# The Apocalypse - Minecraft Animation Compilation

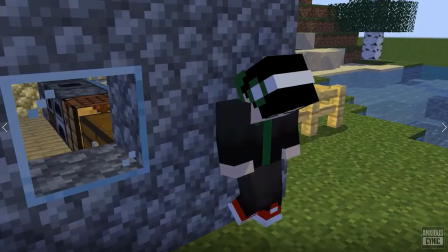[11:17]
Well, hello there, I'm Anxious Cynic, and thank you all for joining me for another Minecraft animation competition compilation. Let's get into the reviews. So our first submission here, there's just a couple of things that I can point out real quickly here.
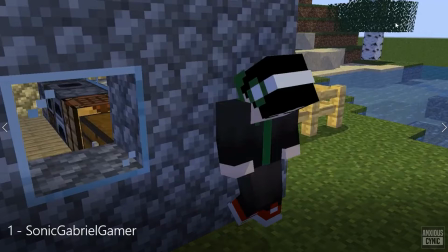[11:32]
First of all, like you can tell in the very first shot that we're in flatlands. I feel like I have to emphasize this pretty much every compilation. Try not to have flatlands. It's just one of the easiest things you can avoid, so you know, use appropriate size scenery.
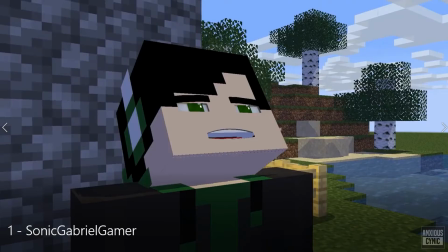[11:48]
If you want to use a small scene, just go into Minecraft or something and like build up more of this, like these walls kind of thing, so that you can hide the flatlands even though your scenery is not actually that big.
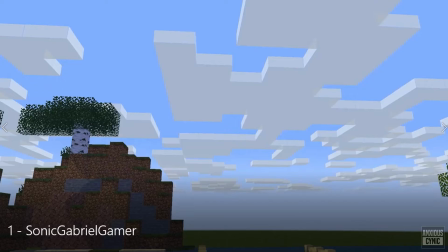[12:01]
Second is the theme here, of course, is apocalypse, and you kind of have this sort of,
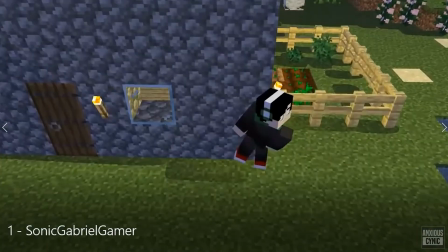[12:07]
I guess it's supposed to be a asteroid apocalypse kind of thing.
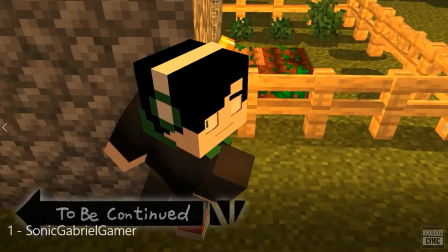[12:12]
It got there, but you know, being the first submission,
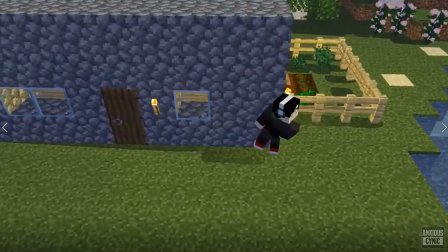[12:17]
you had plenty of time to add to this and make something more of it, so don't be in a rush to finish your submission.
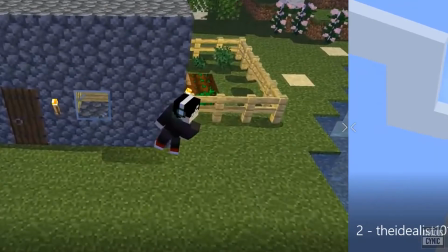[12:23]
Try to make something that you'll be proud of. So for our second submission, I actually really enjoyed this one.
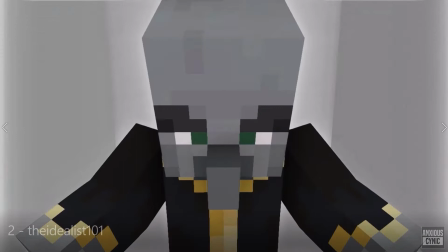[12:29]
The concept here is really cool. I like what you did with the dialogue there.
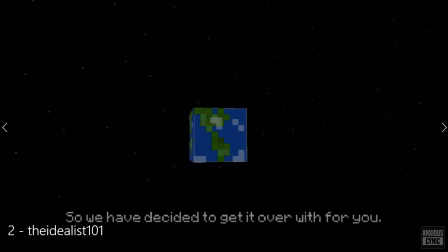[12:34]
As far as any issues go, the main thing that stuck out to me is in the very beginning here, there's just like no audio.
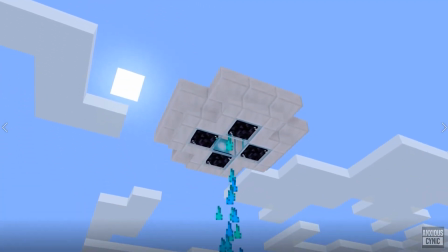[12:40]
It's just completely silent until the music starts.
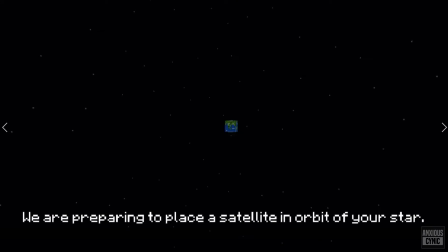[12:43]
So not a big deal, but you know, if you're gonna have music and things like that, I would try to make it consistent throughout the whole animation. Small little detail there. Sound effects would have been nice, of course. Technically speaking though, the main issue I noticed is the particles here, especially on the meteor.
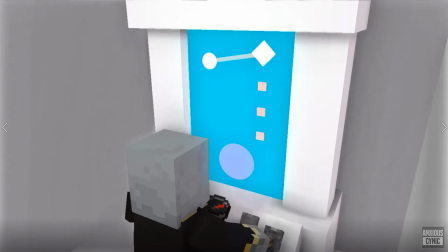[13:02]
They come out very quickly, and what you're trying to do, like this is a meteor that's gonna take out Earth,
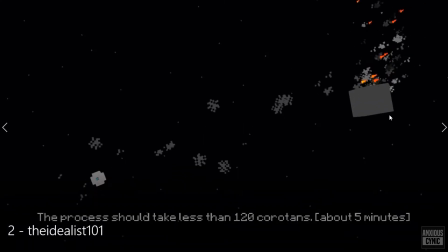[13:10]
so having them move so fast and not they're kind of dying too quickly away from it, you would really want to try and slow that down and emphasize like the scale of this. Like the bigger things are, I think they kind of look slower when they move, so
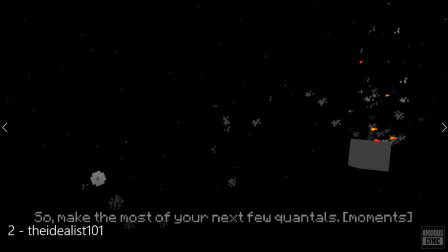[13:28]
that's one technical detail that would have really helped this, is just slowing those particles down, maybe altering the size of them a bit, having them last a little bit longer, kind of showing it traveling through the sky, leaving its trail of particles behind, things like that.
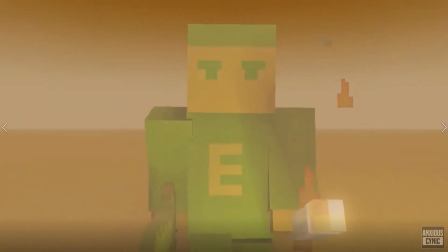[13:43]
In our third submission here, I actually thought this was an interesting take on the concept as well.
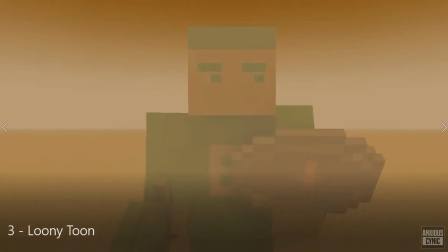[13:48]
Obviously, I think we're dealing with flatlands, but due to the post-apocalyptic kind of foggy nature of it, I think it worked.
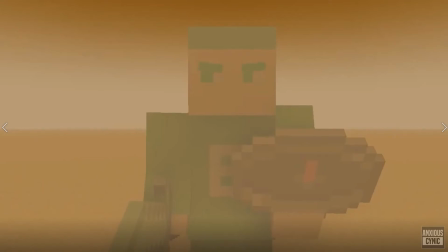[13:54]
So no real knocks there. Obviously, a little bit of scenery probably could have enhanced this, but I think I get what you were going for, so no problem there.
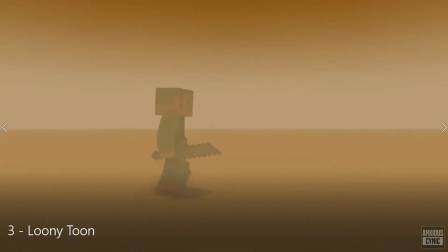[14:03]
I also highly agree with the fact that I would survive in the zombie apocalypse and be there to save other people.
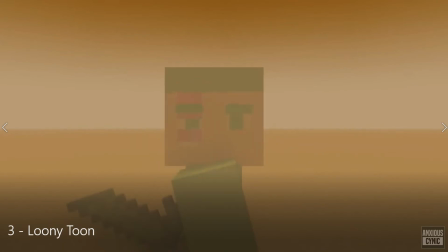[14:09]
Totally realistic, so definitely 10 out of 10 on that part of it.
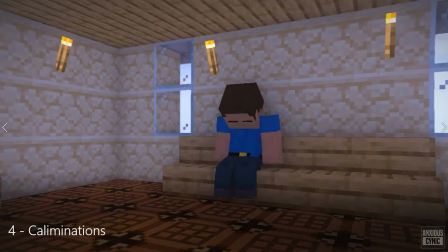[14:13]
Okay, so for our fourth submission here, we have an even more amplified version of the issues we had with the first submission.
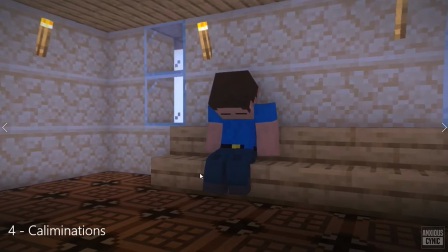[14:21]
And first of all, like this isn't a big deal, but the crafting table floor stands out kind of weird.
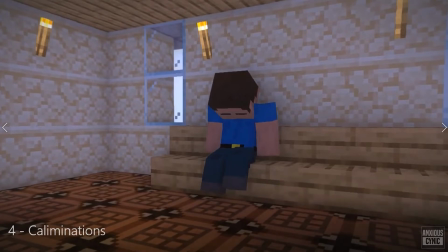[14:26]
I don't know if this is like pre-made scenery or what, but personally, I wouldn't have used this for something that's trying to depict, you know, a more serious concept. Especially if you're not going with an overall comedic tone.
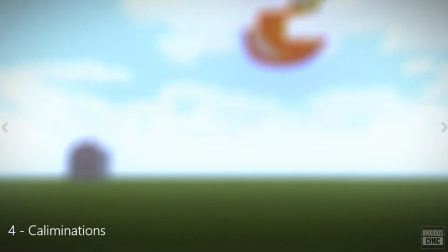[14:40]
Second is, this is massively just undesirable flatlands going on here.
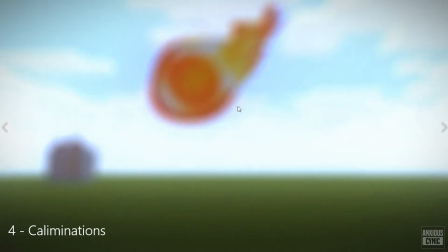[14:48]
I don't know what the deal is here. This is artistic choice, I guess, to maybe hide the weird meteor texture thing you're using,
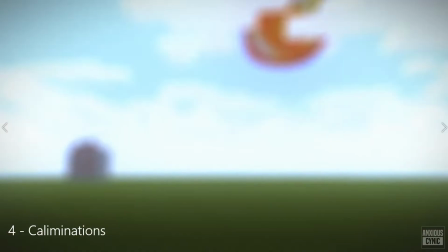[14:57]
of it just being completely blown out and out of focus, because it seems as soon as it blows up that it goes back to being in focus.
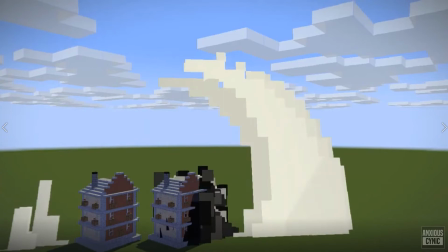[15:04]
So I guess, you know, you're just trying to hide that detail. I think it wouldn't have been that bad.
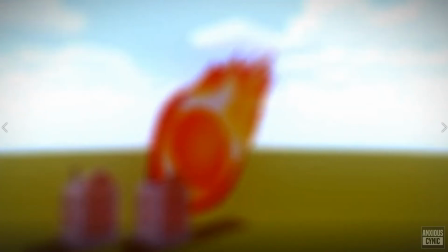[15:09]
You probably could have made that work. You just do a bit wider shot and things like that. But the main thing, you know, you have two little buildings here.
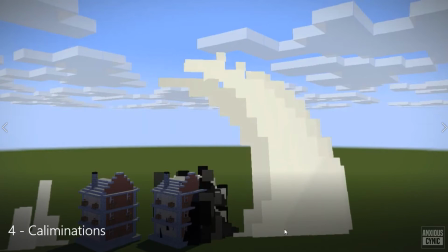[15:16]
Your smoke particles here are way too big for the scale here. Again, like the particles for the explosion are bigger than the houses or the apartment building.